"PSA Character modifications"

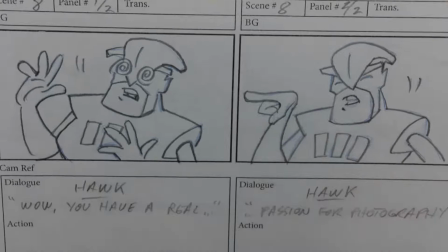This hand needs to be reconstructed because I do not have a pointing finger in this sort of,
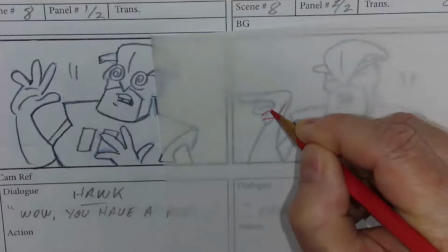and again, I'm not sure how awkward this design is that I have in the storyboard.
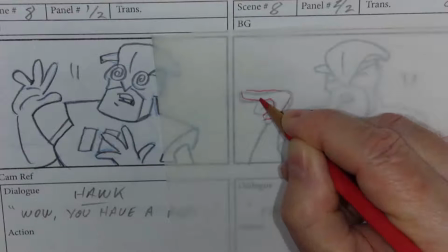But now we've really got to figure out, well, how am I going to do it? So that's what we're looking at now.
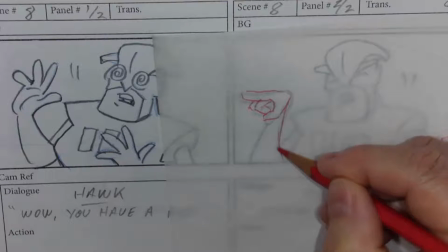How are we going to get the action,
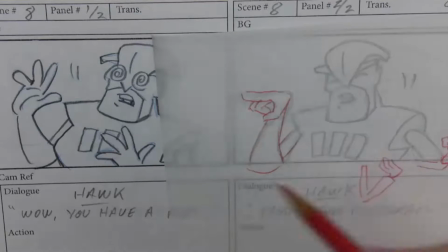and how are we going to build that and add it to our design of the hawk and our character.
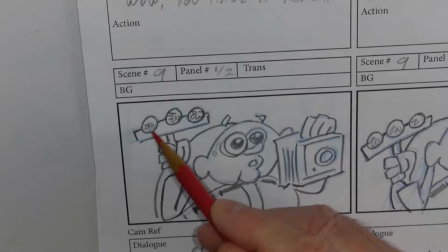Other things here, same ideas. I'll have a modification that these flash bulbs are a one-time go in these old cameras,
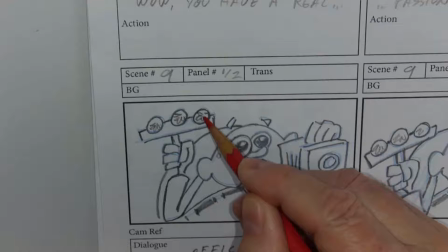so I have them kind of looking like they're burnt out, so that's an additional I'll have to add for these particular scenes.
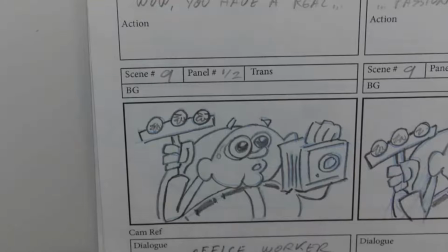And you can see the expression. I got to make sure that when we get to the mouth chart
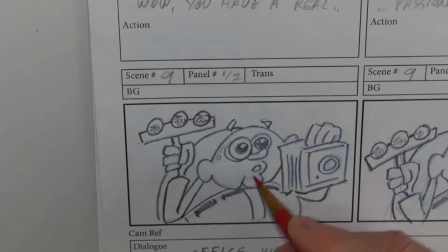that also have expressions and mouth shapes that will work for that character.
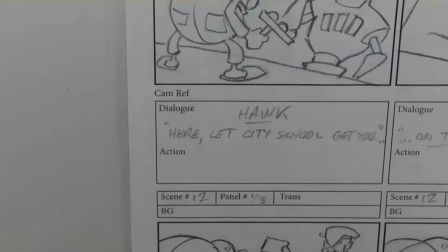Okay, so there we go. So far so good. 3/4 back view.
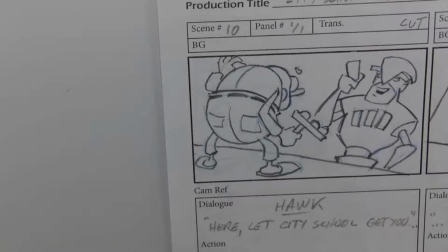So again, I'm trying to keep it simple by keeping just those 3/4 views. Really important to make sure that we're limiting the amount of work we have to do, but really making sure these work.
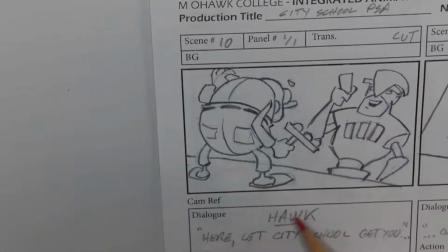So yeah, looking at the feet on this character. I think this one's pretty generic to my 3/4 back view, but this one's in a different position.
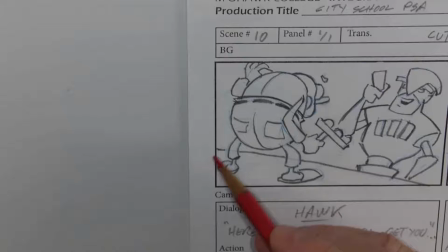This might need a redo to get this designed and then constructed and rigged to be able to make that work.
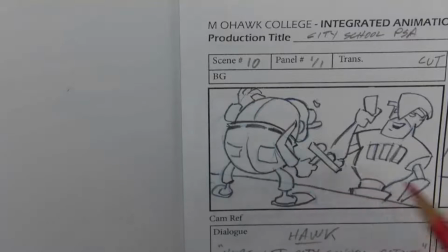And on here we got a back view. Here's that hand holding on the camera. Here is this hand holding to these lights. So that has to be reworked from my generic design, all specific to this storyboard.
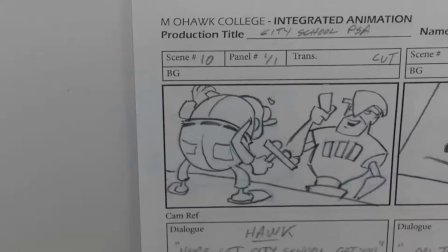Okay.
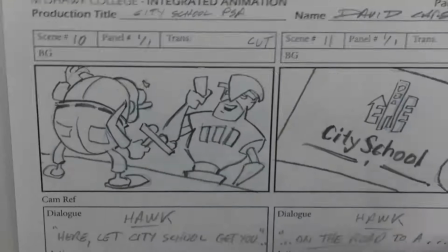So here, we cut away. Here's some cinematics going on here.
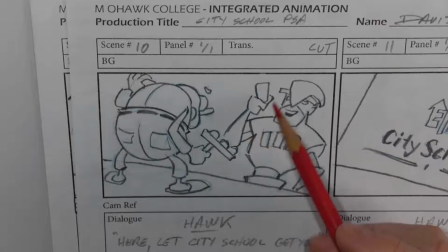We have the Hawk holding this city school business card, which we have a close-up of.
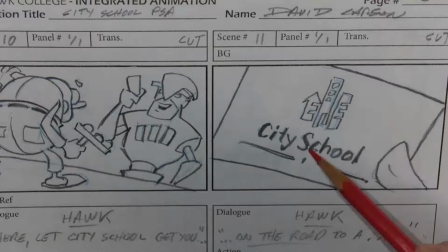And one of the reasons of cutting to the close-up is one, referencing to what the character is holding and what he's talking about.
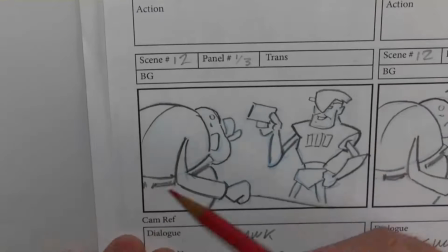So that's always a good cinematic thing. But also give us an opportunity that the lights here are gone.
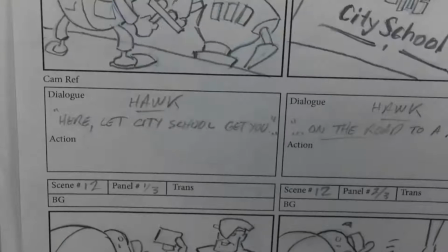Well, he could have put it down in the meantime. Well, we cut to that. We could come back and he's put that down.
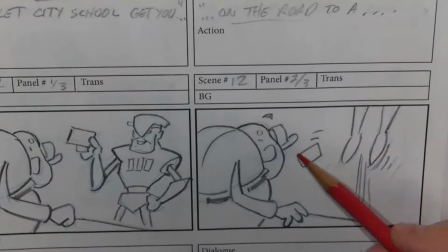And now this sets up that he flies out of the scene, leaving the card flying, drifting in the air,
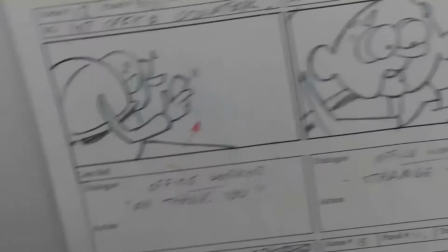and he's going to have to grab that card and then take a look at it.
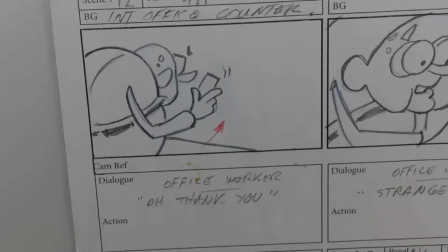And that's our sequence, our 30-second film.
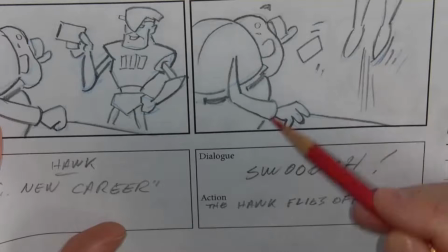So I got to make sure this hand will work to be able to pick up this card and hold it,
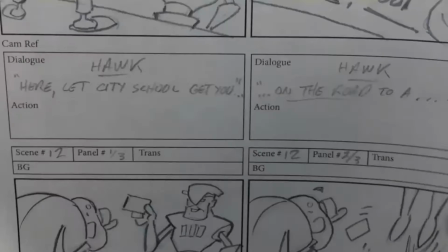so that we've got that action is functional. And also, here we go, we've got the Hawk, he flies out of the scene.
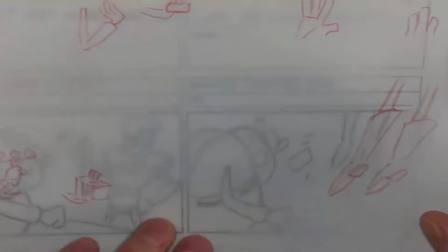So again, there was the feet that I had pointing as he comes down.
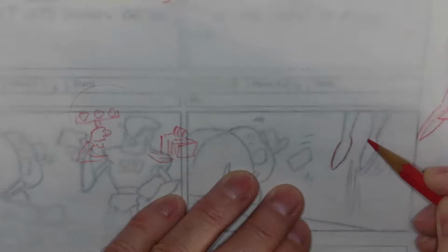Now I got to make sure that feet can point down as he flies up out of the scene.
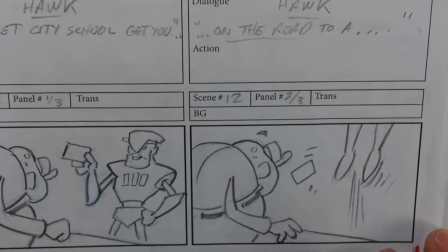Now, something I haven't really worked out here, or didn't really draw it through, was when he takes off. How is he going to fly out? Is he just like jumping up in the air? And this is where
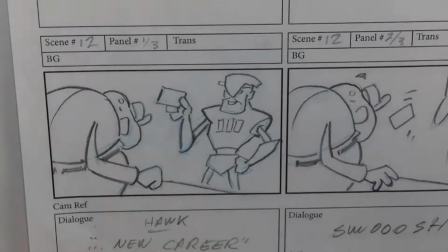a good point, even when we go to work on our design, is you may want to fill in some holes in your storyboard.
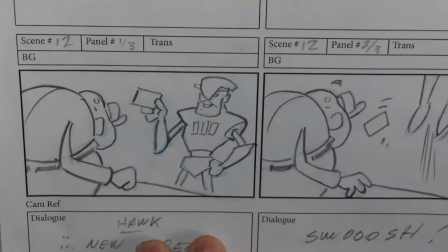Because from here to here, I haven't really thought it through. You really start to notice these things when you go to an animatic.
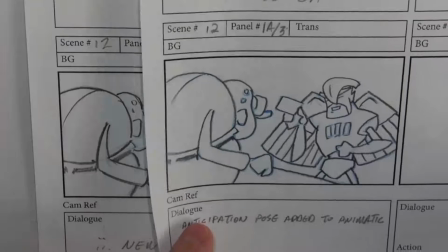So what I did now was I added a frame showing that the wings pop out.
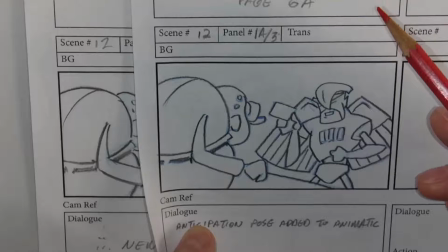He anticipates jumping and taking off, flying again.
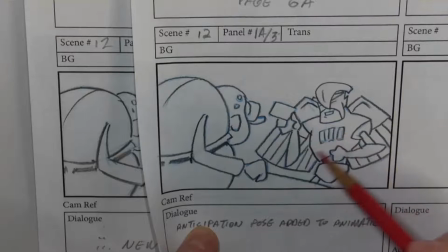So I am going to use the wings on mine, and we'll be able to see them here in this shot.
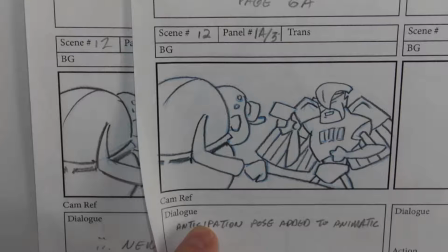And again, I have that pose that I want to make sure that the character can get into that pose so they can do that action.